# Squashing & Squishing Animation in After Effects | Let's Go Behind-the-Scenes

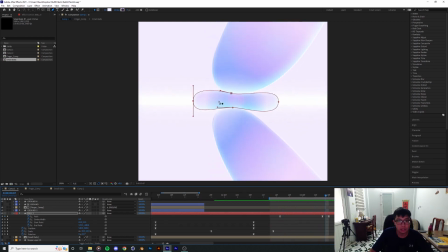10:26 to make it look fun and then i added some uh some flashy shape over here when it comes out to to uh stress sort of stress on the motion of it being squash the
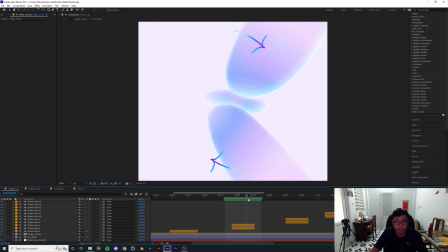10:39 rolling and scrunching animation as well was animated by
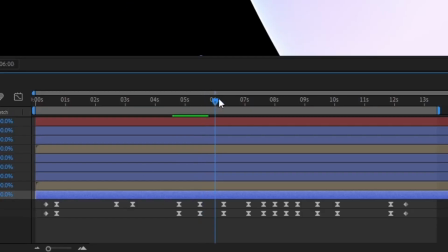10:45 hand using the rotation and position properties what I did was
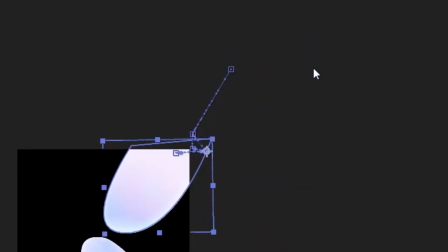10:51 I put the anchor point at the top part of the finger but you know obviously when you roll it the most of the motion is not coming from the tip of your finger but instead it's coming from this part over here which makes it makes it look like sort of sort of like sort of one of those construction thing where the the head of a digger is moving around doing a thing you know it's sort of like that
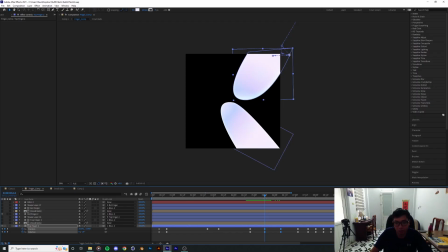11:18 when you roll when you roll something around in your fingers so yeah that's pretty much what I did was putting the anchor point at the top and this one the anchor point is at the bottom of the finger yeah actually
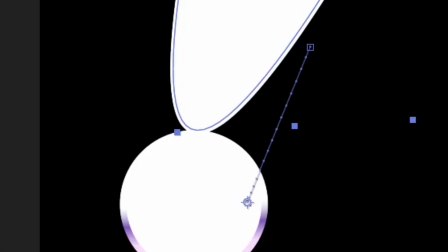11:33 remember to always put your anchor point at the at the top of your shape layer before you
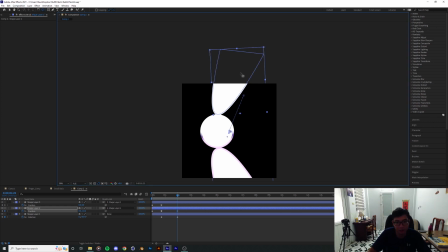11:39 start animating otherwise it's just gonna do this which is
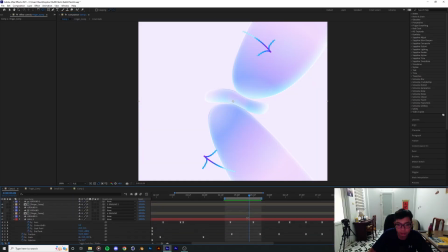11:45 obviously not what you want and for the ball itself it's also just
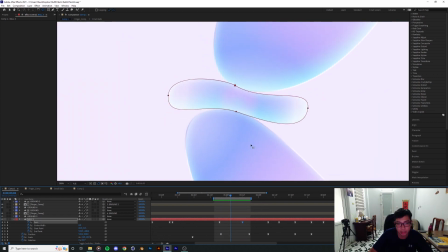11:52 another path animation that I wish I measured the curves in the graph editor editor
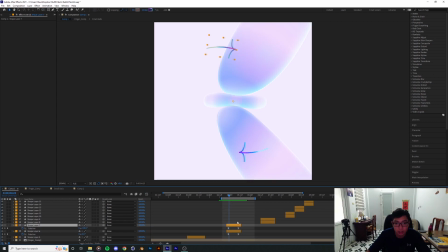11:58 too so that it matches with the two fingers these two arrows are just more of the same thing as just an exaggeration of where I want the audience to look yeah it's like directing the audience eyes to the
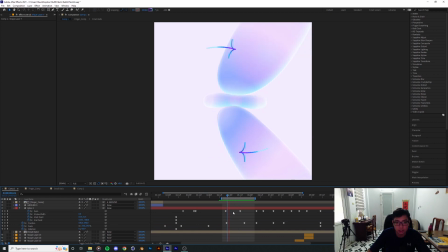12:15 emotion itself instead of the instead of the subject matter so right now
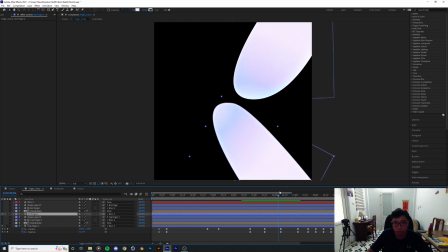12:22 from this side we're gonna have the fingers move to the other the opposite
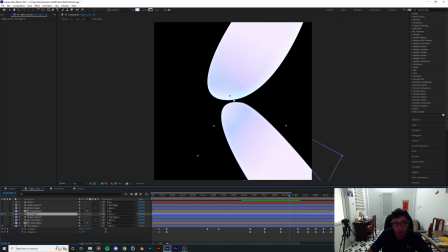12:27 direction and when it does that what I what I realized was that it's sort of closing
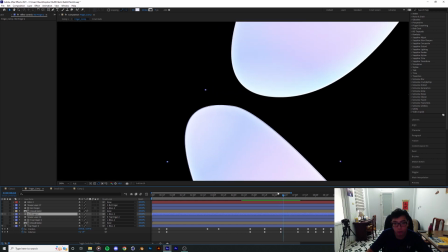12:34 in the gap between these two fingers before they're actually moving
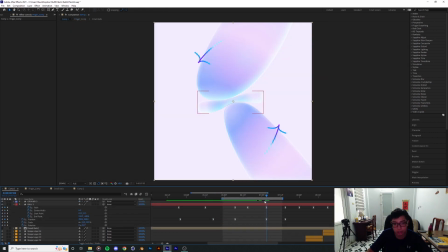12:39 to the other side what that was pretty interesting so what I do was animating the
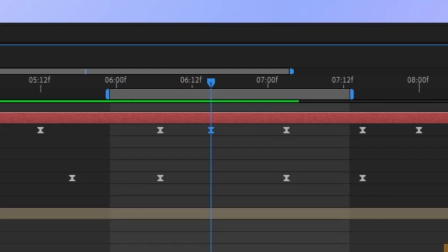12:45 middle point of the of the ball I want to make sure that these two things
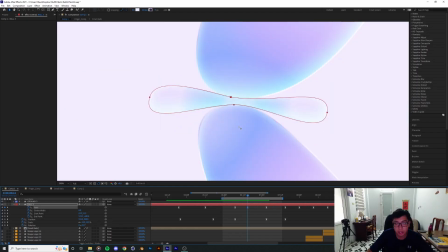12:51 these two points stay as much as stay as close as they are to the fingers as possible because obviously without that point
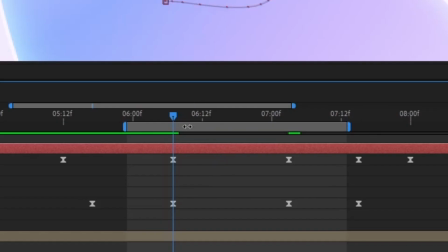13:01 you know I'm gonna try and delete that point a little bit without that point you know
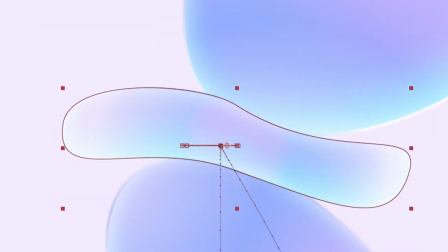13:06 those those two those two points it's gonna make the ball looks like it's
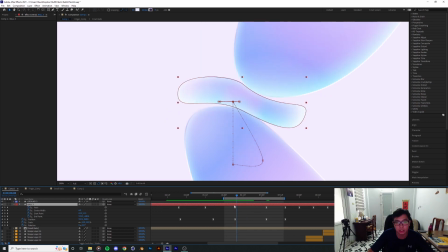13:11 going through the fingers because these two points without that keyframe it's
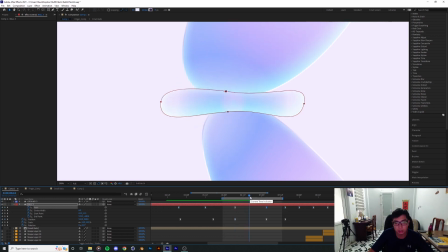13:16 gonna look for the closest or the fastest path is to go
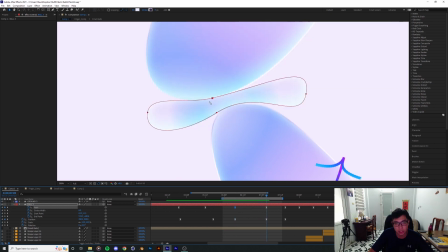13:20 from this position to that position and you're just gonna completely ignore what's going on in
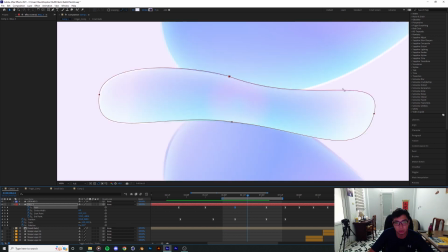13:25 here where the two fingers are closing so that's why i added that